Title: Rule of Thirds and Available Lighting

All right, hello, future filmmaker, teachers, and video producers. So here's the week that we're going to introduce here is the Producing Prettier Pictures portion of our coursework. In this module, really the idea here is to sort of walk you through some of the basic ideas and techniques and principles of how to take a frame and frame it better. What I mean by frame is what does the camera see? And therefore, what does the eye see? And also, how to light it better so that we utilize the light that we have around us and the light that we can create using artificial lights. And these are really important principles. As I worked through my industry career in the film industry, I got to work with lots of different cinematographers or directors of photography, and I got to see different principles of how to light. Some people like to light straight down and blast light into the floor and let it bounce up. Some people like to be very soft and subtle, and some people like to play with little lights and put them all over the place and illuminate the whole frame. And that's something that that each individual artist sort of plays with, and you find your own. But there are some basic principles that we all should know, that everyone should be able to do in order to grab the most basic and best frame and lighting setup that we have. So let's take, for instance, I'm out here. It's the first day of spring, and I'm sitting on my back deck, and it's a little chilly, unfortunately, but it's warm enough. And we've got this beautiful sunlight streaming in from the east.
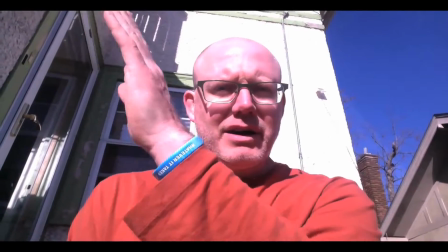[1:48]
And it's harsh and it's hard, and you can see hard shadows. If you look right there, you can see my upper deck has a hard line.
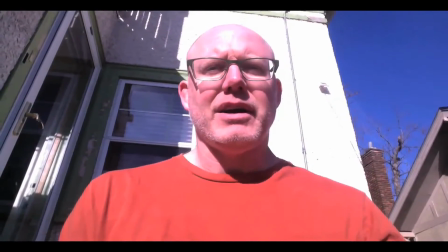[1:57]
That stuff's it creates a very hard line everywhere. And I'm very illuminated.
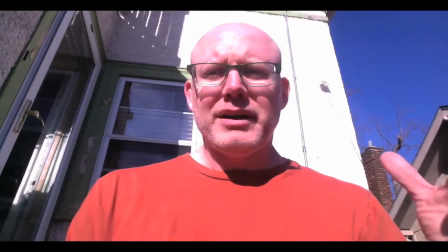[2:03]
I'm bright. I might even be a little bit too bright for your screen. But if you look, the back over here, right there,
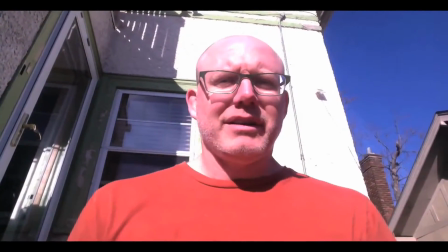[2:10]
the sky is a nice pretty blue, and everything seems to be kind of well framed.
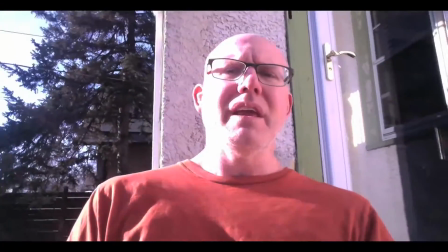[2:15]
Now let's move the camera a little bit. And now I am at a profile to the sun.
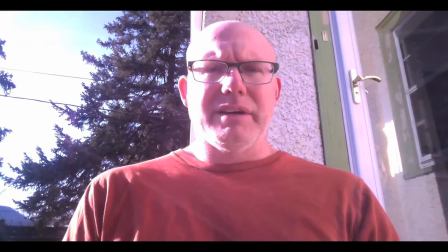[2:20]
So you can see it's very hard on
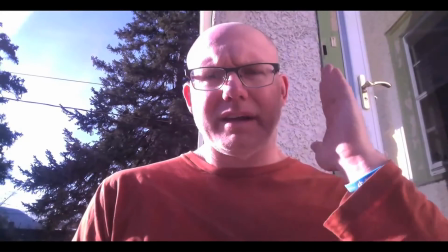[2:25]
my side right here, and over here I'm actually getting some bounce off the white of the stucco of my house.
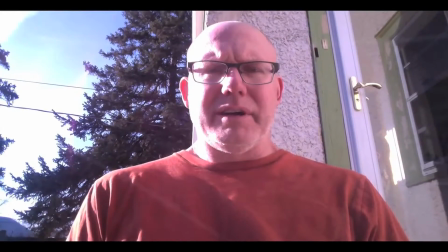[2:32]
So I have a very different look than the last shot.
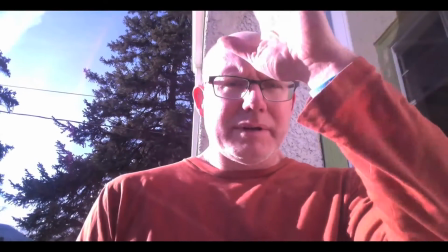[2:35]
I'm not quite as illuminated, and there's a little bit of play right down the middle of my face between the shadow and the light.
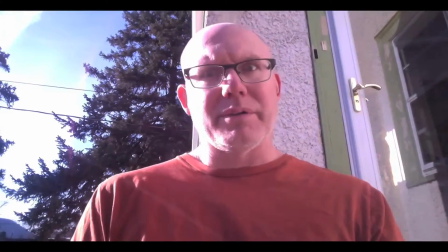[2:44]
This actually would be a very nice lighting setup. Let's go to the extreme. Ooh, here we go.
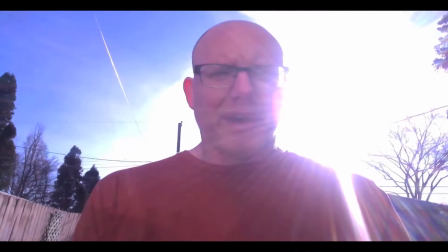[2:50]
Now I'm in the facing my house. We have the sun right behind me, and it's blasting.
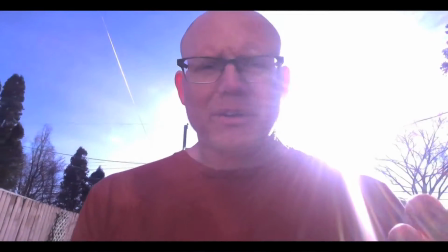[2:57]
I'm in dark shadow. My frame,
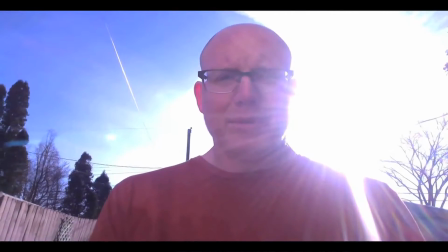[3:00]
my features are very hard to see because the camera of this computer is trying to balance the sun over here.
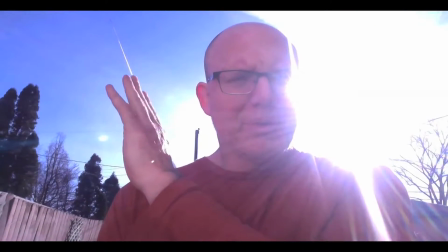[3:09]
There it is right there, and the blue over there, and I'm totally out of shadow.
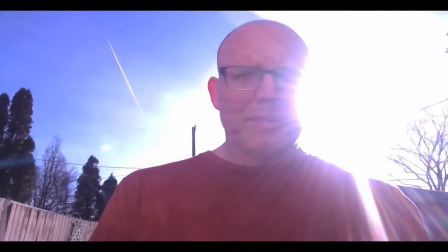[3:15]
So we've got a problem here. And you might want this look. Some people like the halo look like that.
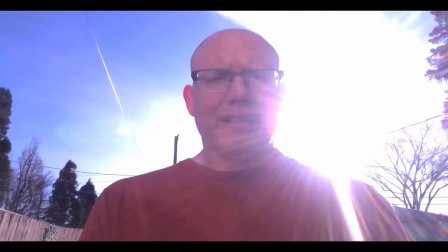[3:23]
But we do have something that's not easy to see. The focus is really on the background and not in the foreground.
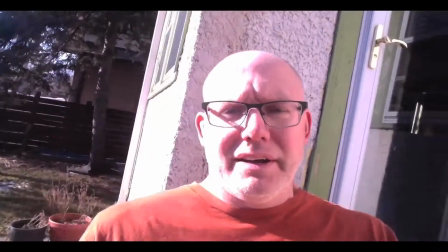[3:29]
All right, so let's go back over here. Now let's briefly talk about framing.
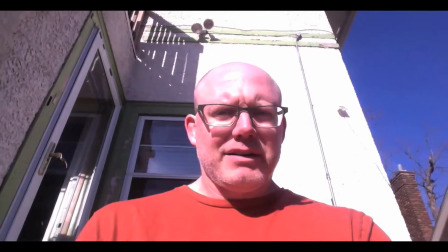[3:35]
So when we're talking about framing, so let's put my face right in the middle.
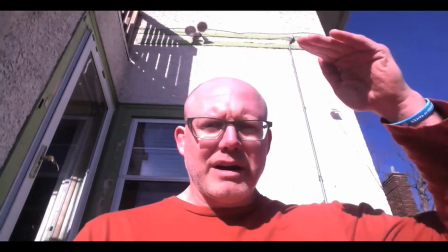[3:40]
And this is not a good frame, because we do have a whole problem here where there's all this story up here.
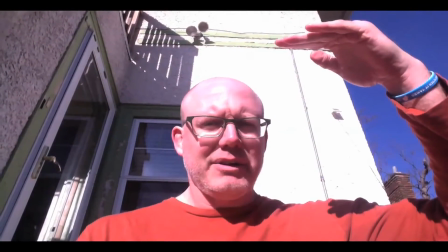[3:47]
All this information is not really purposeful. It's not useful.
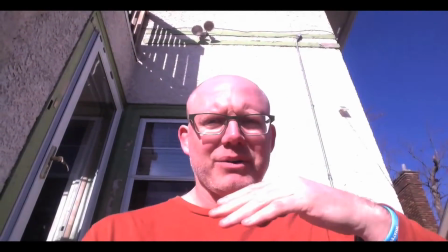[3:51]
It's not telling a story. You can see my house. You can tell it's a house. You don't need to see above my head.
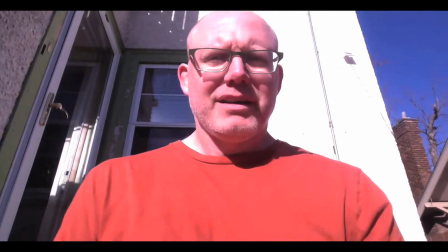[3:56]
So this is where we talk about headroom. All right. Now we've got nothing above my head.
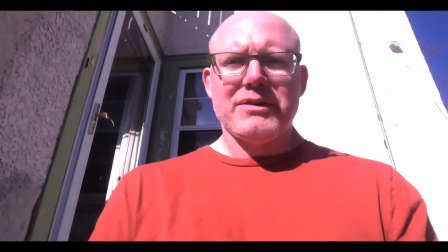[4:03]
We don't need anything above my head. All right. Let's also talk about the rule of thirds. So I'm going to turn the computer here a little bit. This is a little awkward because it's not really a camera. But at this point, now we've broken the frame into threes.
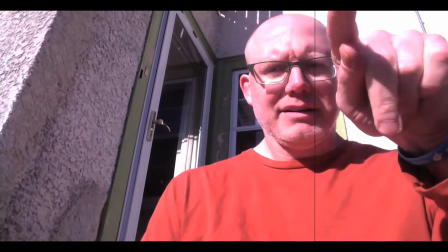[4:18]
So if you look, we could draw a line here, and then draw a line here,
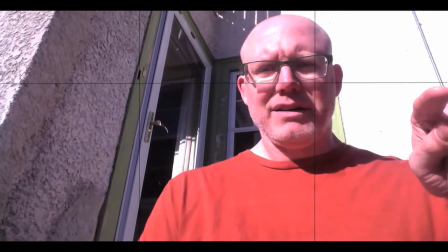[4:24]
and then do the same here, and then over here.
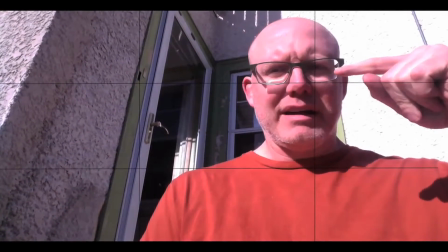[4:31]
And we would find that my eyes are sort of at the intersection of two quadrants.
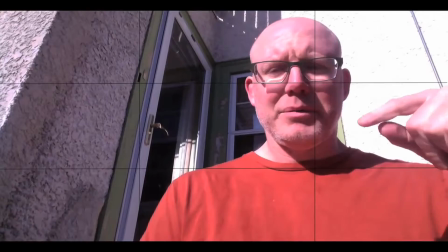[4:39]
Really thirds, not quadrants. That would be four. So thirds.
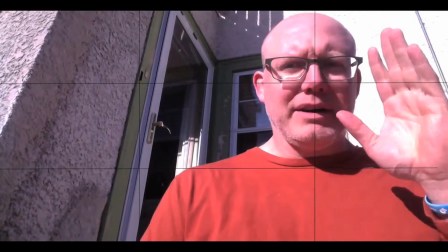[4:43]
This tells a little bit of story because we've got a little bit of white over here, and then over here we have a different color entirely, and we have lines.
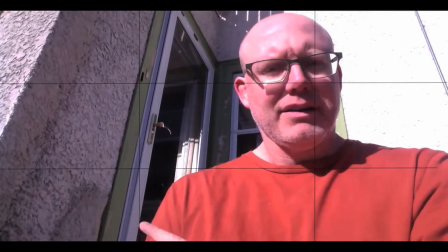[4:51]
So notice I have some texture lines here, and then over here there's a nice texture line.
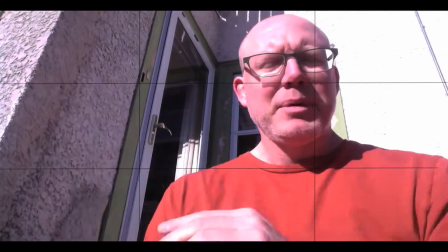[4:58]
This is very hard. But these things are creating an interesting frame.
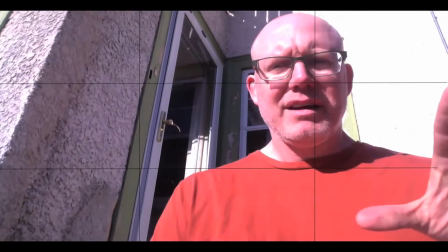[5:04]
And my face doesn't want to stay in the middle.
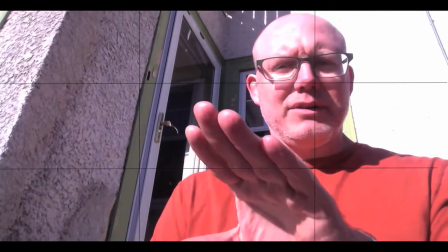[5:08]
If we look at a middle, here's what our eyes normally do: is they start here in a frame or a picture.
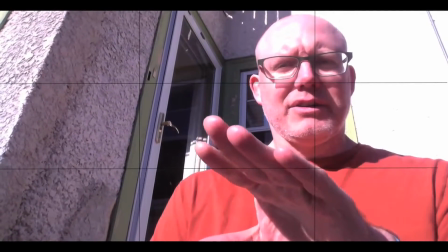[5:13]
And actually, there's a little test you could do this with your students.
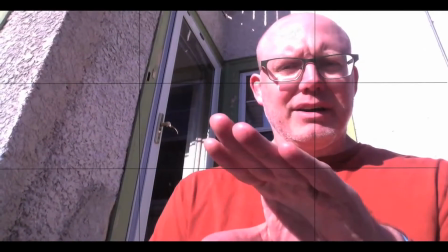[5:18]
I'll tell you that about in a second. But right here, our eyes start here, and then what they do is they
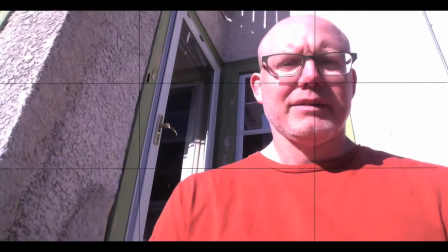[5:24]
circle around the frame. They look for interesting things. And what I like to do with my students sometimes is to sort of prove this.
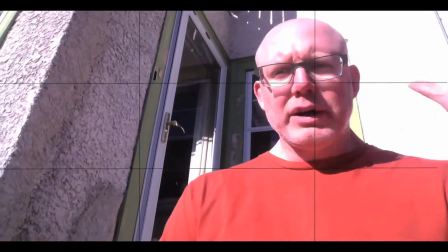[5:32]
I say, all right, everyone, look at someone's eyes. All right?
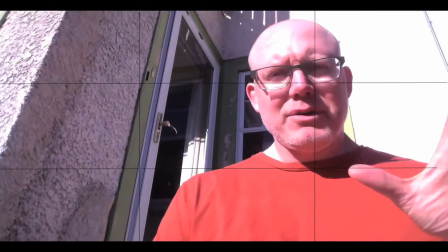[5:37]
And about 60 to 70% of the time, the students will look at someone in the eyes and then they'll look around their face.
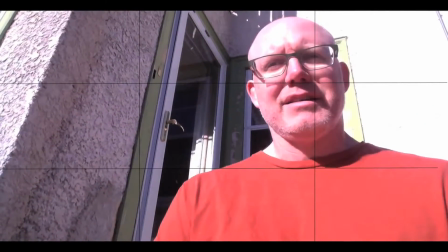[5:43]
There's something where your eyes don't want to lock on the eyes unless they want to have a staring contest, which of course middle schoolers love to do.
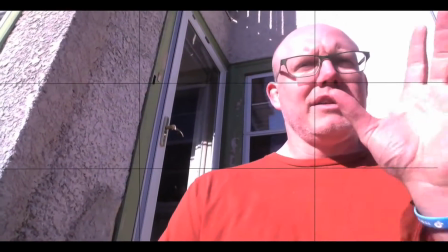[5:50]
But if they really do it naturally, they look at the eye and then they look around.
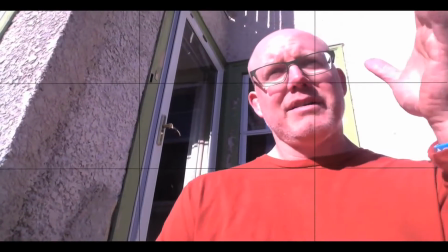[5:55]
Or look at look at a rock.
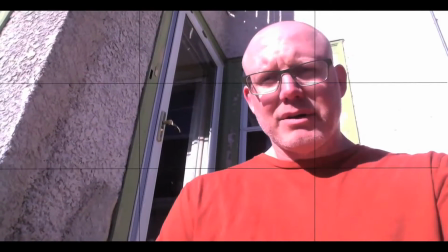[5:58]
And then if you notice, you look at a rock, I'm looking at a rock right now, I really don't want to rest on the rock.
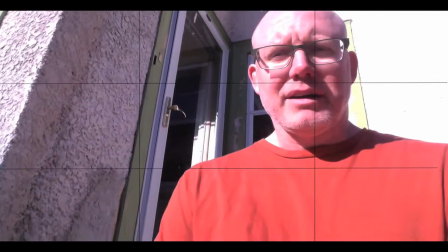[6:05]
I want to look around it. And that's what framing does, is it allows your viewer, you control what your viewer is looking at.
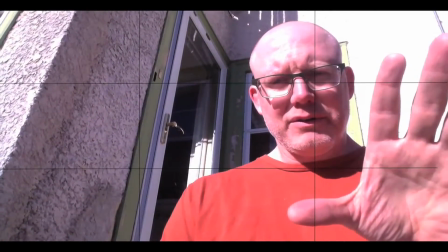[6:14]
And if you're looking at the middle and everything that you're showing them its importance in the middle, they're not going to stay in the middle.
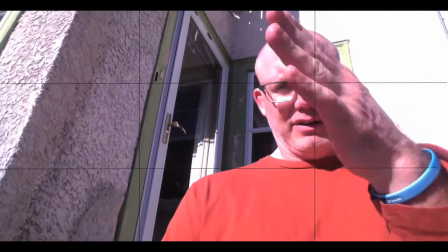[6:22]
They're going to look around.
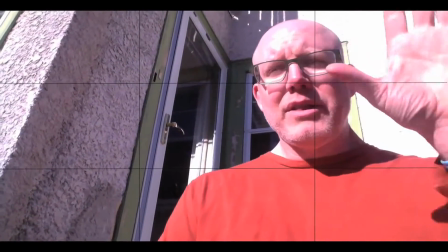[6:23]
So you want to control where you want them to look, and you put their face, you put their eyes in the frame where you want it to.
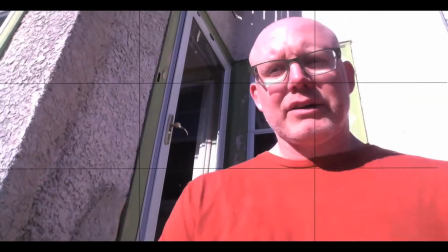[6:32]
And that's usually at those intersections. And you'll see that in the tutorials. So this week is all about looking at how people frame, how you can frame better. And there's such a difference with kids and with amateur videographers. You'll notice there's a lot of dead space in frames. That just doesn't help. And it doesn't make it artistic. And it's lit wrong. So these are the things we're looking for this week. And then I really want to urge you, as you maybe get out to a movie or rent some movies, pay attention to where things are in the frame. Once you see rule of thirds framing, once you see three-point lighting, once you see different people do different things, you will notice an amazing new world open up. One last plug, a couple of movies I think you should look at. If you get a chance, take a look at a movie called Black Stallion. It's an older movie. For some of us who are older, we remember it. Beautifully shot. If you're a sports fan, watch The Natural. If you get a chance, there's a movie called Road to Perdition. It's a little violent, and it's a mobster movie with Tom Hanks. But it was shot by a man named Conrad Hall, and it is just stunning lighting work and framing work. The guy who recently worked in... he's won the last 3 cinematography awards at the Oscars, Emmanuel Lubezki. There's a tutorial in the videos this week. He's someone I got to work with once on a Nike commercial, and watch Gravity, and watch Birdman, and watch The Revenant if you can. These are tough movies to watch at times, but the camera work and the lighting is spectacular.